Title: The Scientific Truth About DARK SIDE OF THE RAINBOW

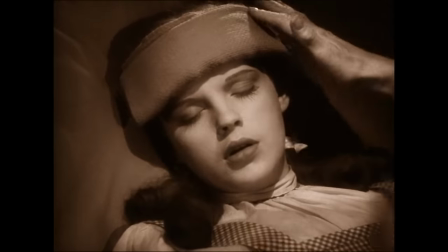Home. Home again.
It's insane. The timing on that is so crazy.
Wake up, honey.
And these synchronicities are really fun, but sometimes there are points where the music doesn't just match the movie,
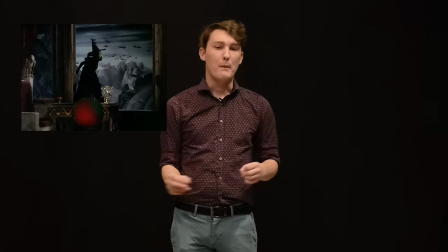but it adds extra meaning and extra layers to the story being told. The big climactic battle at the end happens during the song called Us and Them,
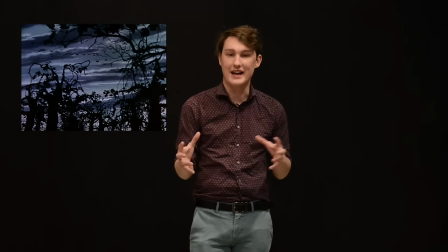which is a song about like the senseless yet inevitable nature of violence and conflict in the world.
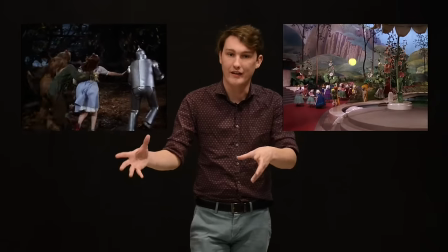But it also plays during the second half of Munchkin Land, as they're sending Dorothy off on this mission to destroy the witch.
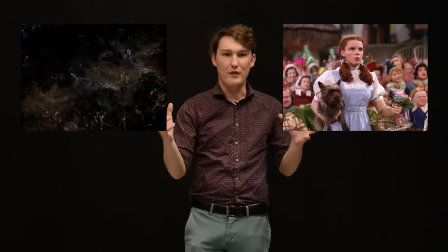It gives this movie this weird thematic idea of retaliation.
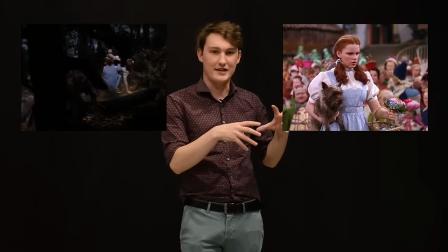It almost paints the Munchkins as being just as vindictive and cruel as the witch's army. It almost implies equal fault in a senseless conflict. Money, a song about greed and the inherent immorality of wealth,
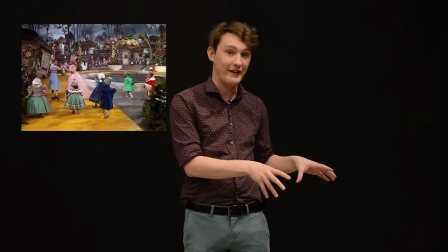plays during both the introduction to Munchkin Land and the introduction to the Emerald City.
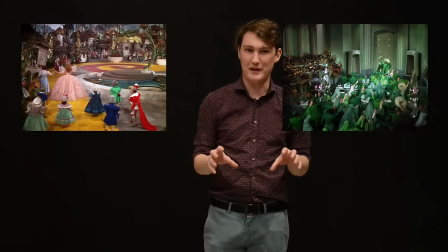It calls the apparent wonderfulness of these places into question in a really interesting way. These are the kinds of things that people cite when they're talking about how cool of an experience Dark Side of the Rainbow is, but what they tend not to mention is all the dead air in between those mind-blowing moments. So much of the movie passes by with me like sitting at my computer thinking as hard as I can, trying to find anything that might maybe count as a sync. Worse than dead air though are the moments that seem to achieve the complete tonal opposite of what the movie is trying to do. Somewhere Over the Rainbow, one of the most iconic songs in human history. It's this melancholy ballad about wishing your circumstances were different and looking forward to the day when you have the power to control your own life. It's underscored by On the Run, which is a 5-minute song that's just like the same grating synth arpeggio, like over and over and over again. It's the worst.
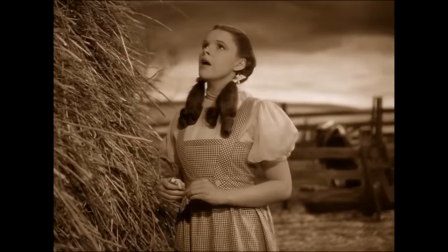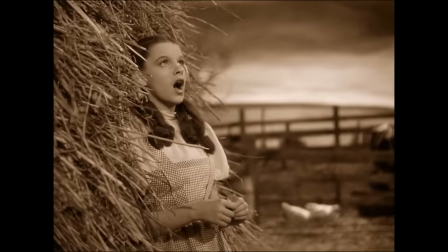The same thing for the emotional heart of the movie. The scene where the wizard is giving out gifts to protagonists, once again, it's On the Run.
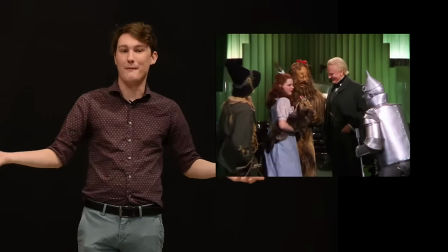It totally robs the scene of any of its triumph or relief. It just makes you feel bad.
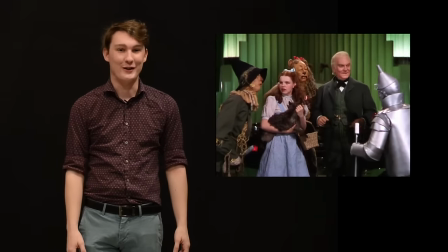It's 0 out of 10. I don't like it. It's a bad experience. All said, the movie earned 52 points, which divided by its 102-minute runtime gives us a Floyd quotient of 0.51.
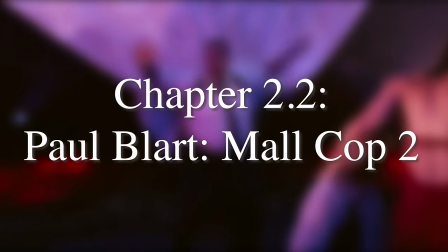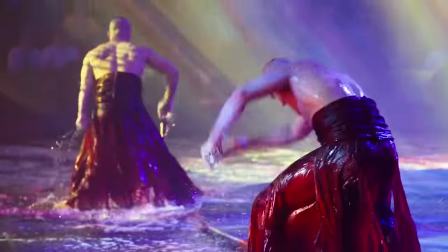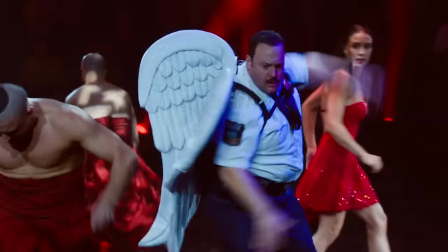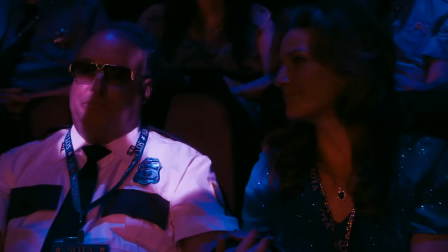Going nice and fast. In trying to emulate Griffin McElroy's sync point for Paul Blart Mall Cop 2, I used one specific thing he said to match the timing of his viewing.
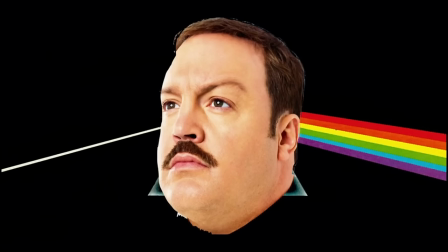But Breathe in the Air, the second track in the album, has sort of this long, very sad intro that is like a pretty good like background for Paul Blart's life falling apart.
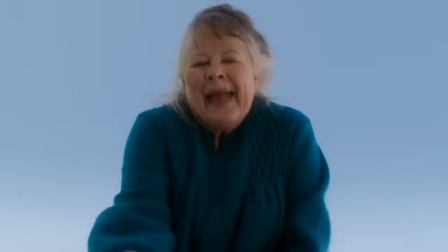And the lyrics to that song kick on, I am not kidding you, the frame that the mom gets hit by the car.
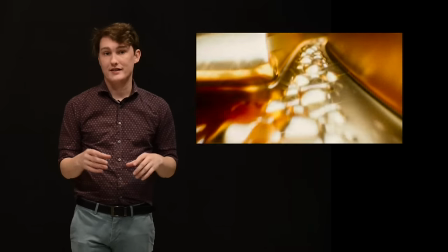With that as the only point of reference, that makes the start time a little weird.
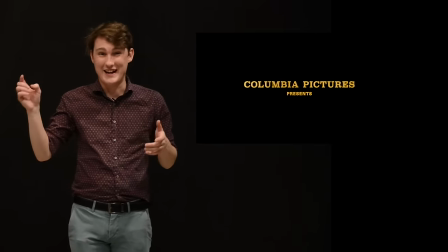It makes it right there. I won't go into too much detail regarding all the cool moments in this viewing because I think Griffin himself does a pretty good job of chronicling them in the podcast, but the major highlights include Cirque du Soleil kicking up their giant stage show during Great Gig in the Sky.
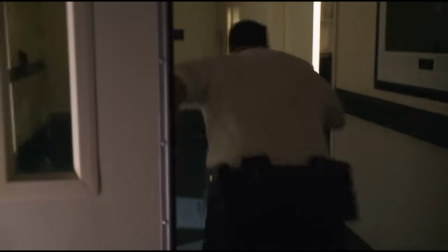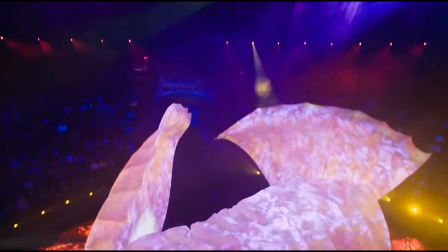Paul Blart getting attacked by a bird set to brain damage.